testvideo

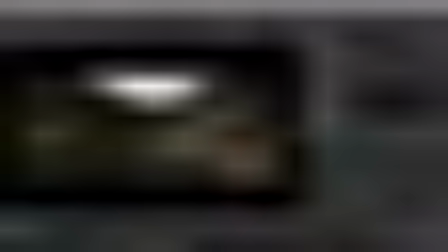0:02 Okay, so let's take a look at the before and after with the Megascans assets here. So this video will be quite a quick one. I just wanted to let you see how the scene was set up so you can get a better idea of perhaps how to approach your own.
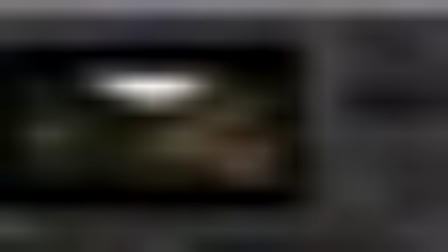0:20 So the reason for the Megascans assets were to try and break up some of the proceduralism here. We do get a lot of nice, almost unique rock structures, but with the addition of Megascans, you see we get to add in a little more.
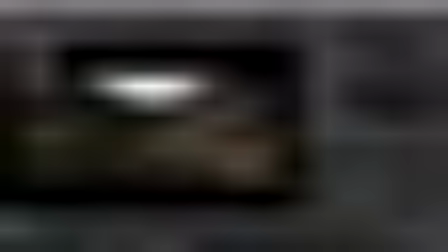0:39 So it's important to match the albedo as closely as possible, and also the roughness and reflection. But what we get here with this addition is we get some more little unique rock structures, we get some more unique shapes,
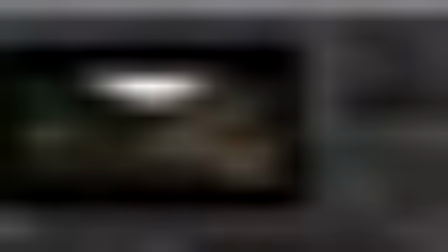1:00 we get some interest here, we get a breakup on the silhouette, and we add a nice flat area, again just to add some nice difference between what we have here and this flat area here. I've also gone ahead and broken up this larger flat area
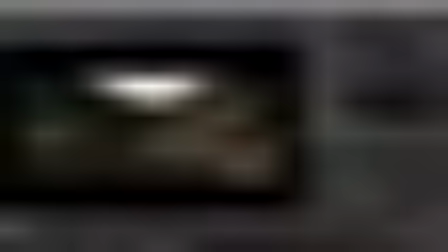1:18 and added in some rocks here to poke out in between the foliage. I also have some fallen trees just lying here, and some rock structures.
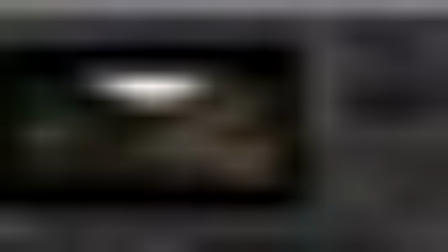1:33 One thing you'll also see is the castle here. This was all built using VDBs.
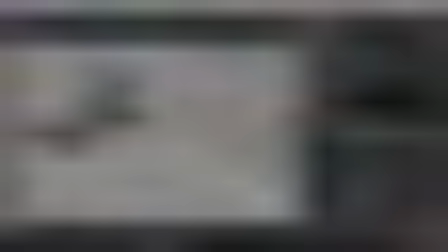1:41 Let's just check that out. And of course I have also scattered some foliage on top.
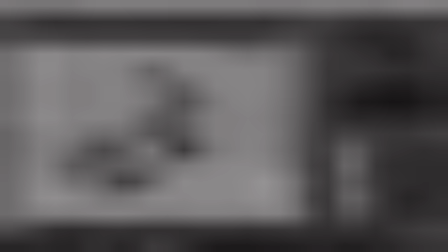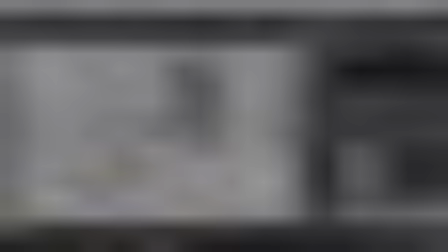1:56 This was done in the same way that we showed the tower.
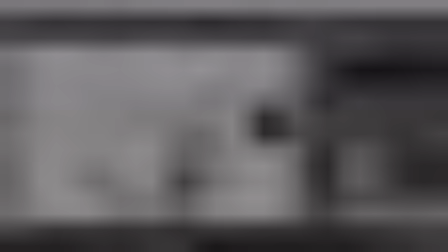2:00 Just lots of blocks and then using the spheres to cut out some shapes.
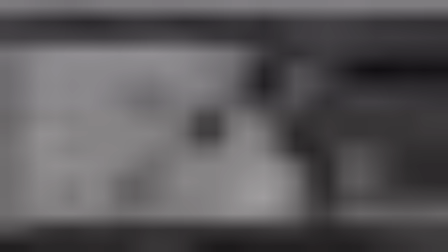2:06 And then the VOPs to add some surface detail.
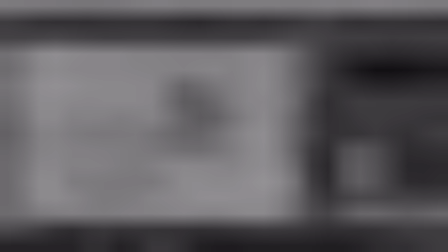2:12 And then on top of this, I have the scatters that are assigned to the top faces
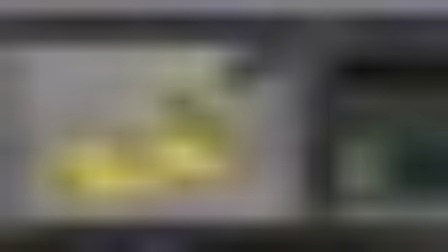2:22 and also the sides based on a noise and blended so they don't get too high.
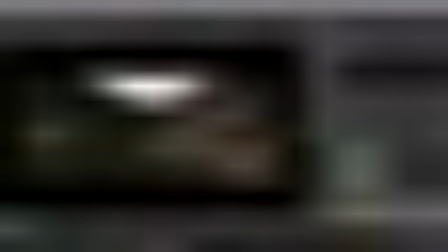2:34 So to finish up on the lighting, the only thing I wanted to do to improve on this was to add a blocker so we don't get so much light here, and so we get something that looks kind of like clouds.
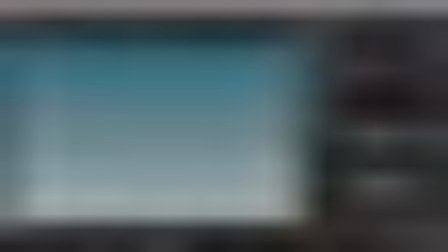2:51 So I have this blocker here, which is nothing more than a grid with some holes in it.
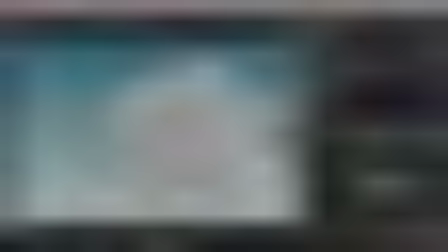3:00 And from this distance, we create some shapes that are similar to what you would see when sun is breaking through the clouds.
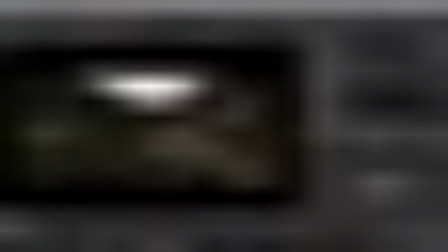3:10 So this is what this looks like. You can see the difference. And what this does is it adds a little more interest to this area here. And it also keeps our attention flowing through rather than being stuck here for too long.
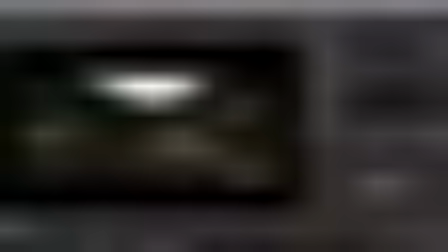3:28 So we start here and we jump through and we maybe come up here towards here, or we start here and we come down and our eye can follow up here. Okay, so just to cover some lighting advice again,
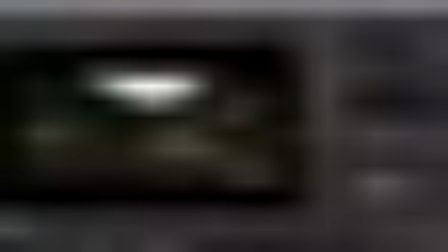3:46 whilst testing your lighting, I would turn off all the geometry and just keep the landscape. Turn off all the scatters and displacements that you don't need. I would reduce all the samples here.
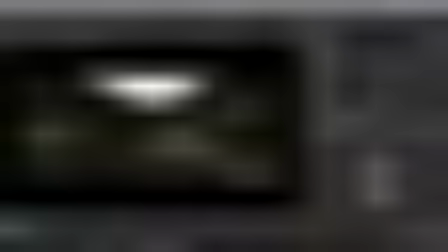4:02 All these guys, you can take these right down. And maybe keep the diffuse up depending on how dark your scene is.